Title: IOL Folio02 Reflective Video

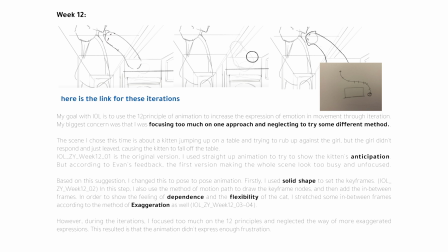8:15 My goal with IOL is to use 12 principles of animation to increase the expression of emotion in movement through iteration.
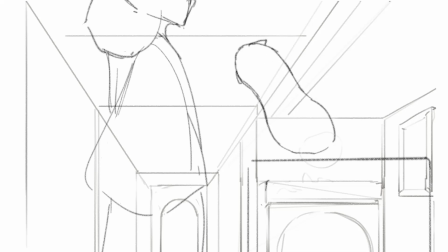8:21 My biggest concern was that I was focusing too much on one approach and neglecting to try something different method.
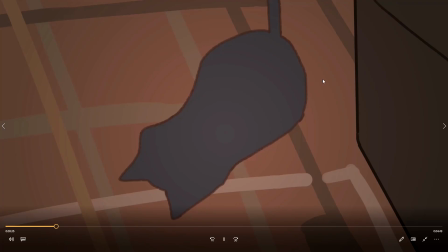8:28 This scene is about the cat jump up on the table and try to rub up against the girl,
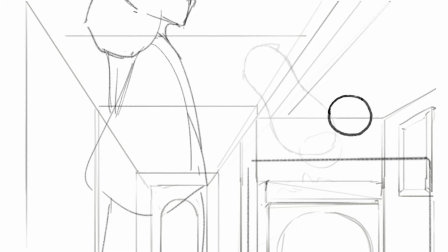8:34 and the girl didn't respond and just leave, causing the kitten to fall off the table. I want to convey the cat's dependence on the girl, as well as the cat's surprise and disappointed when the girl walked away. During the iterations, I focused too much on the 12 principles, and this result is that the animation did express enough frustration. After the consultation with Evan, he said the character is not only falling when it's realized he's falling.
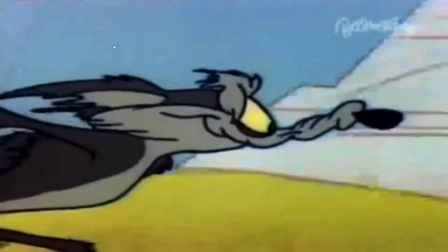8:57 It's a popular method used in chunk drawings animation.
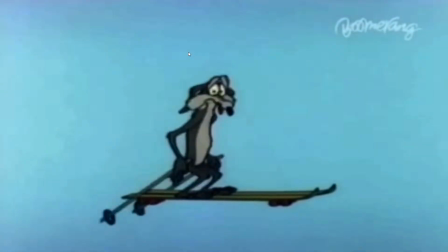9:00 When the character doesn't realize that there is a cliff break ahead, the character will keep running forward until the character realizes it and then proceed to the next series of action.
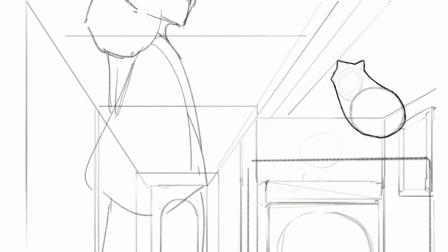9:08 This makes the animation more dramatic and also emphasizing the personality of the character. Depending on those references, I reiterated the sequence. The result is that the connection with the subsequent sequences is more reasonable, and the frustrated emotions are shown. The liveliness and the energy of the cat is also displayed visually. Folio2 have similar goal with Folio1.
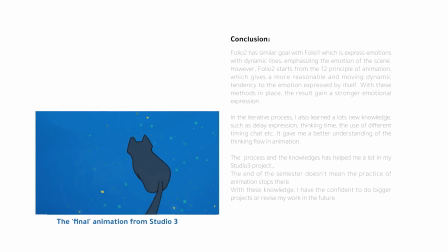9:29 However, unlike Folio1, Folio2 start from 12 principles of animation, which give a more reasonable and moving dynamic tendency to the emotion expressed by itself. With this method in place, the finished product will have a stronger emotional expression.
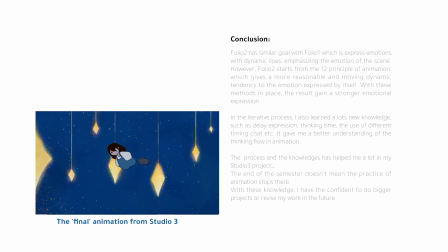9:42 In the iterative process, I also learned a lot of new knowledge, such as delay expression, thinking time, and the use of different timing chats, etc. The process and the knowledge has helped me a lot in my Studio 3 project.
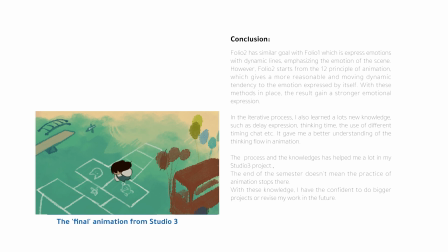9:53 It gave me a better understanding of the thinking flow in animation. The end of the semester doesn't mean the practice of animation stopped here.
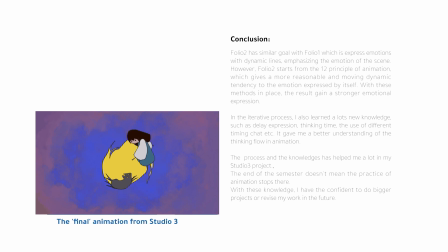10:00 With this study, I become more confident to revise my work in the future. Thanks for this semester.